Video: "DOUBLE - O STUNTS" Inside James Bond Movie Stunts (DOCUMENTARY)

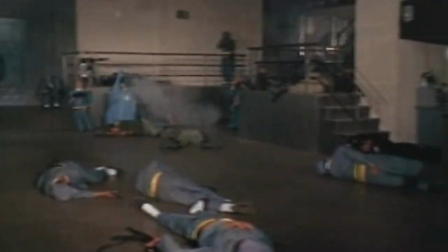The climatic raid on Fort Knox calls for airborne skills. Bob Simples did a very good fall where he falls right into the lens.
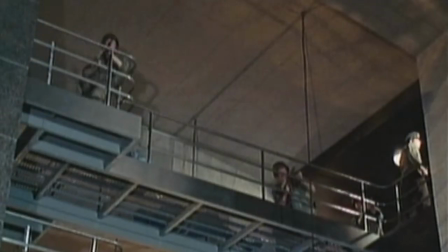Ralph Joyn did another fall from there, and I did another one from a lower balcony.
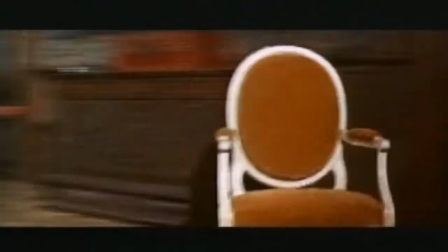Thunderball begins with a showcase fight, with Bob Simmons himself playing Colonel Jacques Boutoir,
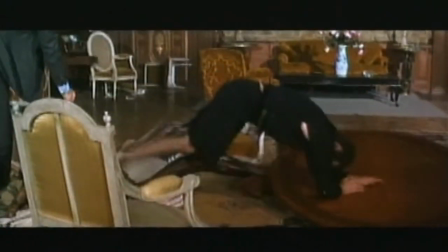and arranging a fight in which every bit of furniture and pottery is destroyed,
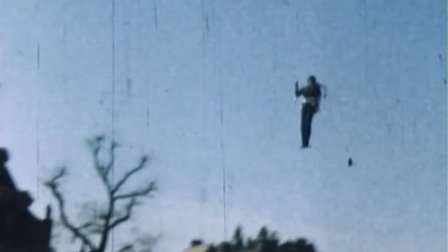and 20-year-old Bill Suter portrays 007 for Bond's escape from Chateau Danais. Salzman and Broccoli decided, boy, that's what James Bond needs is a jetpack, and the movie Thunderball was really the first big movie it ever appeared in.
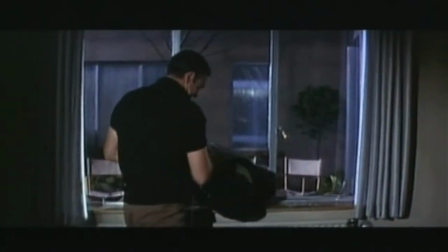Thunderball also requires a truly cutting-edge stunt. I came to the studio, walked on the stage, and saw six sheets of glass standing near the set I was working on. And I said, what are they for? He said, well, we're going to do six takes at least, you know, Bill, get it right.
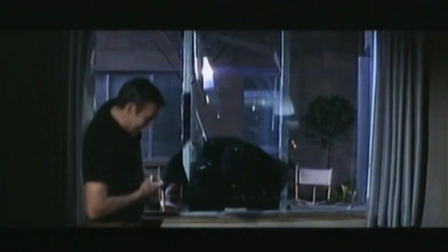Oh, I said, no, no, no, no, Bob, you're getting one. On landing on the windowsill, I felt this pain in the left eye.
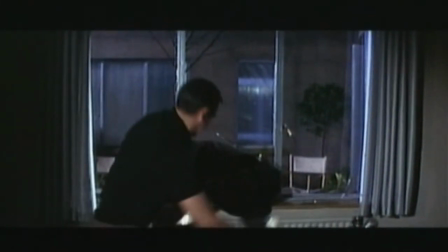And I thought I've done some damage somewhere. Luckily, a surgeon was standing by in hospital.
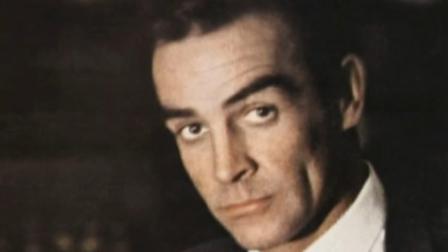When I came back, the chauffeur took me in the bar, and Sean was sitting with a double randy. He was very considerate, very caring. He cared about the stuntman. Other stuntmen share Sawyer's admiration for Connery. The ideal thing with him was that he looked manly and he could throw a punch.
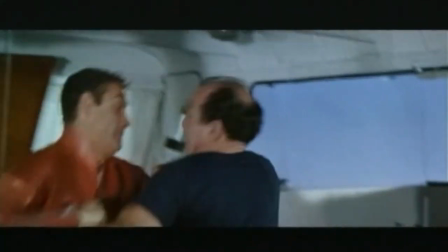He looked as if he were going to knock you right through the wall. One time he picked up a chair to throw at me to knock me down the gangway, and it was a real genuine iron chair.
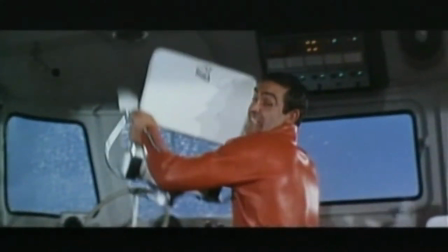He had to pick up that and throw it in the right direction so that I didn't get hit by an edge or a corner. So he had to be skilled and keep his calm in those situations. The first major picture I worked on was You Only Live Twice in 1966. I was doing explosions and sliding down ropes and trampoline explosions, all that sort of thing.
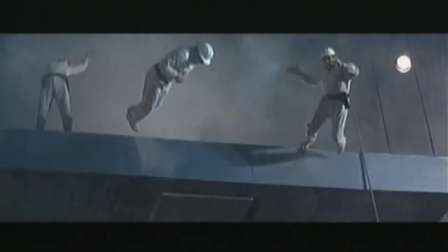I still admire, when I see that film, I admire the work that Bob Simmons did on that, rehearsing it all and getting it going.
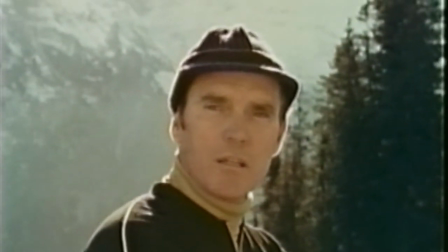Leach himself becomes the stunt coordinator for the next Bond adventure. George Leach is of any quiet person, very opposite to Bob. I've worked with George many times over the years, excellent stunt performer and coordinator. He's now my father-in-law, funnily enough, and he coordinated on the Major's Secret Service. I worked on a dozen Bond pictures altogether. He was a very good amateur welterweight boxer. Tremendous gymnast.
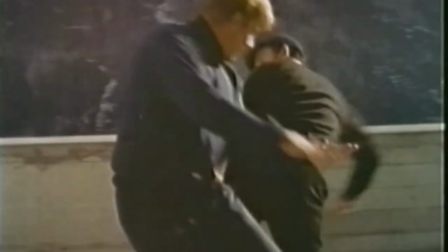A great vision in terms of what he's asking the guys to do, and I always enjoyed working with him. We've got a full-size trampoline at home, and he come over to see his grandchildren. He gets on the trampoline and somersaults and things, and he's well into his 70s now.
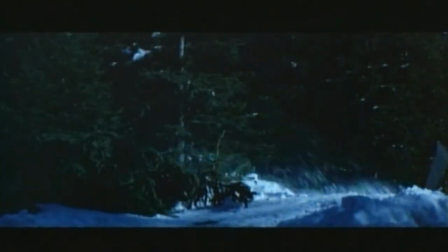Vic Armstrong doubles the new 007, George Lazenby. There's like four months' work, doubling Lazenby, and, you know, a good kudos for me as an up-and-coming stuntman.
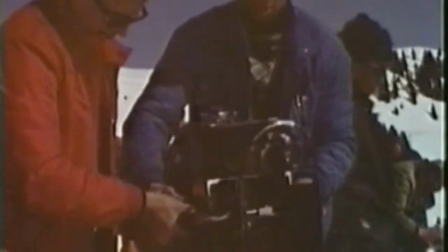Champion Olympic athlete Willie Bogner provides the skiing action. Bogner invents his own camera system. The trick was not to use any rigs because rigs make it less variable.
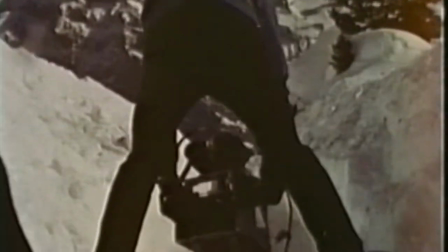You know, with holding it in your hands, you can pan, you can even shoot backwards,
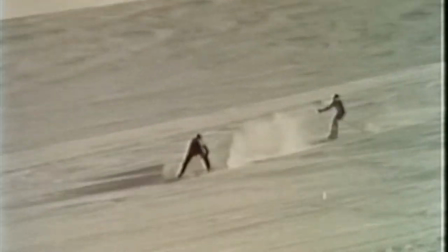you can shoot through your legs, you can ski backwards and really pinpoint the camera. He used to go backwards down his bob run. God knows how he did it, skiing backwards down the bob run. Speed is always visible with things flying by. So if you shoot a sequence in the trees, for instance, it looks much better.
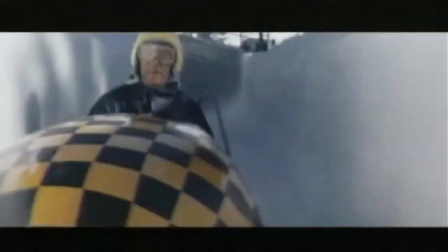Or in a bob run, you know, where the wall's really close, and you can actually feel the speed. He would just go down there and slide backwards and have complete control of the camera. But he was a miracle man.
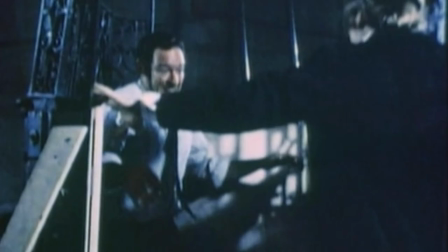When Connery returns for Diamonds Are Forever, Bob Simmons also returns, coordinating the stunt work filmed at Pinewood. Basically, there's no more boring than a couple of blokes swinging at each other.